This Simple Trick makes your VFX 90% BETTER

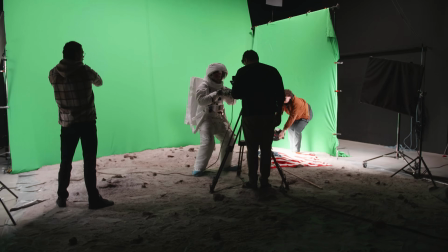While Jordy stands motionless in front of a green screen, we position 2 lights on either side of him.
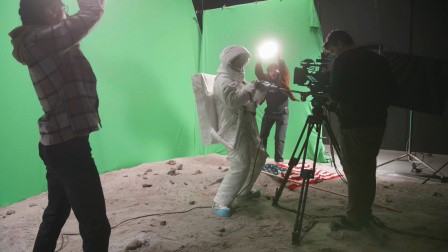To mimic the spinning effect, we start moving the lights, alternating between top to bottom on the left side and bottom to top on the right side. This creates the illusion of Jordy spinning even though he is standing perfectly still. During post-production, I enhanced the effect and lighting by adding a subtle flare.
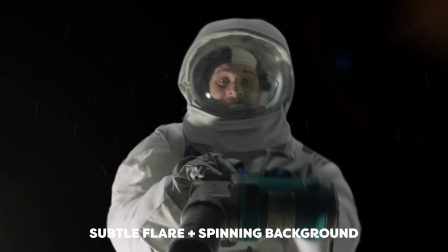And for the final touch of authenticity, I introduce a spinning background, fully selling the illusion. Operating the 2 Rhodolites for this effect is an absolute breeze thanks to the full color touchscreen.
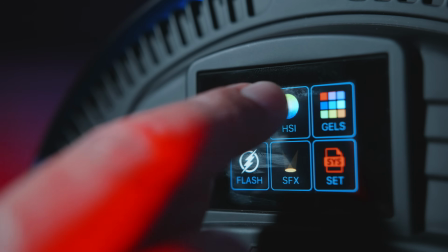It grants us seamless seamless access to key features and allows us to instantly recall our favorite settings, expediting our workflow and saving precious time on set. Speaking of impressive light effects, have you seen Blade Runner 2049?
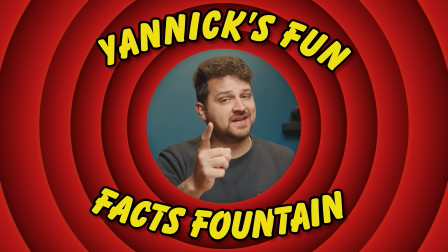It's packed with an array of jaw-dropping lighting techniques. And fun fact, they combined over 250 Fresnel lights to simulate the sun. That's insane. And here I'm fretting over my battery life. But one particular effect from the film that truly inspired me was the water reflection effect at the Wallace headquarters. They used light in a clever way to insinuate the presence of water. To create those captivating caustic reflections, you don't need actual water. Aluminium
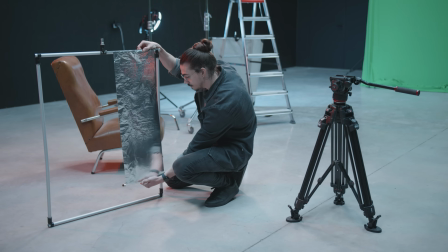foil comes to the rescue. Simply take a large piece of foil and attach it to a frame.
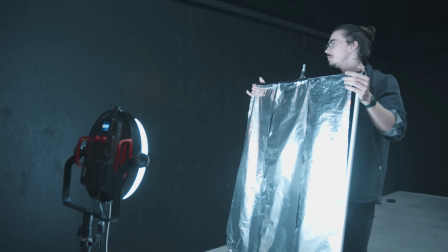Then shine some light onto it and gently move the foil. Voila, you got yourself some stunning water reflections. It couldn't be easier. And the same principles apply to fire. Imagine you want to capture a scene where you're desperately escaping a burning room.
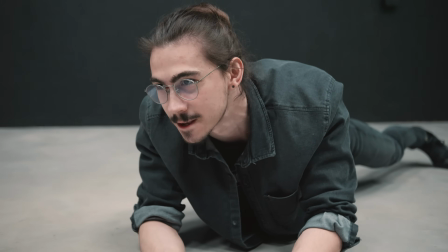Your frame focuses solely on the subject, crawling on the floor towards safety. Now introduce a warm, fiery orange light to the mix.
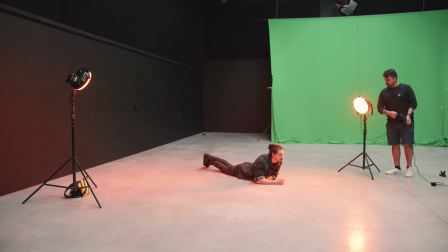But to truly sell the effect, you need flickering.
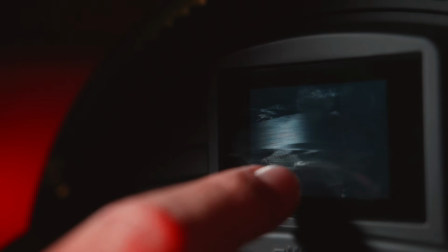Luckily, both the Neo 3 Pro and the AOS 2 Pro from Rotolight come equipped with a suite of special effects presets designed by award-winning filmmakers.
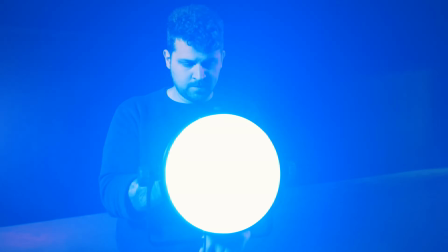From TV lighting to police or paparazzi effects, and of course fire presets.
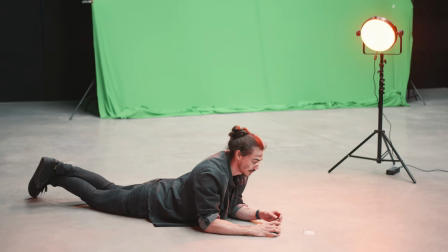It's the perfect tool to instantly infuse drama into your scene, and they can be customized to your own likings.
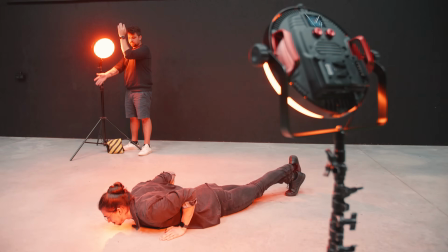In this case, I'll opt for the fire preset. And if you don't have such a preset at your disposal, fear not.
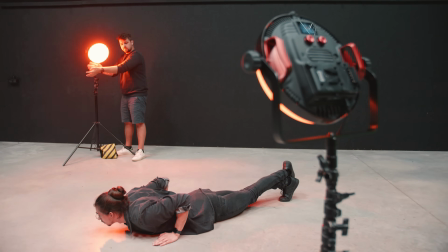You can always add flickering by moving your hands in front of the light source.
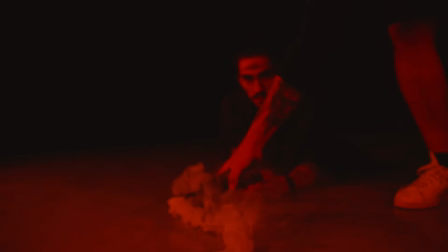And to complete the illusion, add some smoke and some sound effects, and voila, you've got a Hollywood-worthy scene. And as you can see, even without physically showcasing the water or fire, you can insinuate their presence.
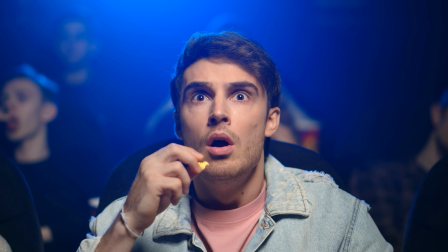Your viewers will fill in the blanks with their own imagination, taking the experience to a whole new level. Oh no, my battery's dying! The light is fading! Oh no! Hold on, I think I have a spare one laying around.
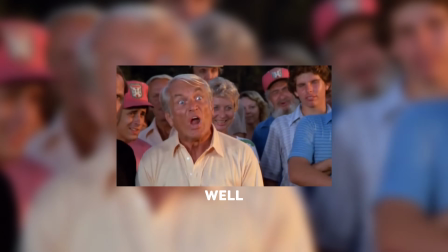Let me look.
Well, we're waiting.
Phew, no need to worry, I found a spare battery and now I can share one last tip with you.
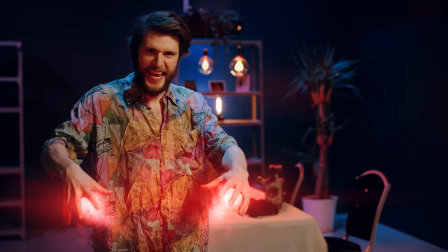And it's a tip where we rely on time and time again. Using your light as a practical element and not just as a background fixture.
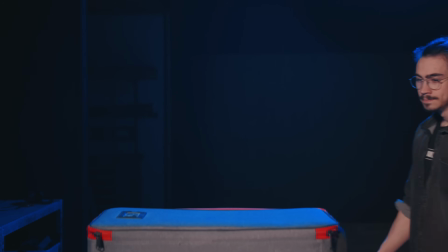Think of it as a physical object that plays a role in your scene. A classic example is hiding a light inside a trunk or a suitcase.
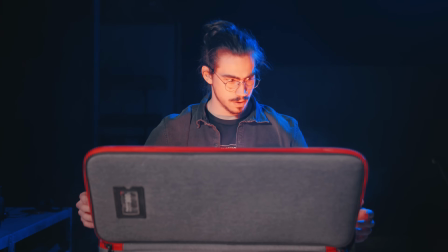When you open the suitcase, a divine light spills out of it, creating a delightful effect. And trust me, the possibilities with this are endless.
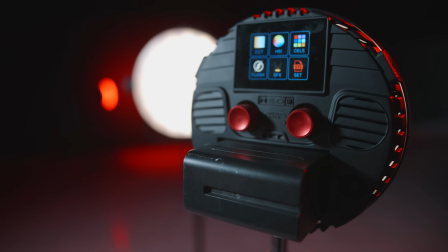With their premium look and sleek aluminum handles, the Neo 3 Pro and the AOS 2 Pro lights seamlessly integrate into any sci-fi scene or object. In a previous video we built an AI machine that assisted us, and guess what?
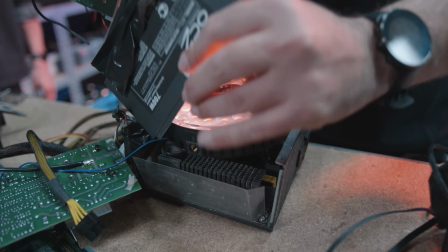We placed the compact yet mighty Neo 3 Pro inside some hardware components, instantly transforming it into a functional light-emitting machine.
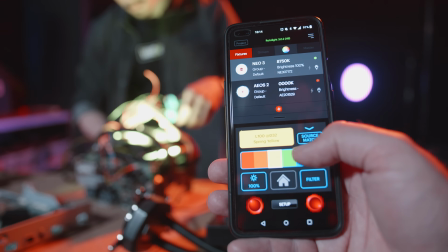What's more, we can control the light using a convenient app for both iOS and Android.
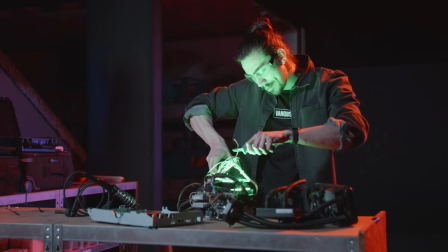We can make it glow red to indicate an error or radiate green when everything is functioning smoothly.
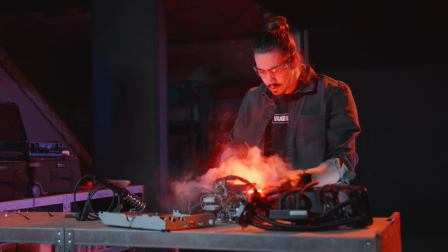Embracing practical lighting techniques like these elevate the production value of your videos, enhancing realism in every frame. And this principle applies to any visual effects you create.
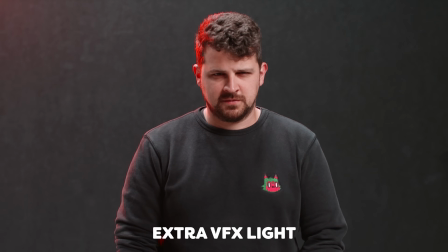If you are showcasing something that emits or utilizes light, recreate that light in the real world instead of relying on post-production tricks. Save yourself time and avoid unnecessary frustration. And there you have it, my secrets for enhancing VFX with the power of light.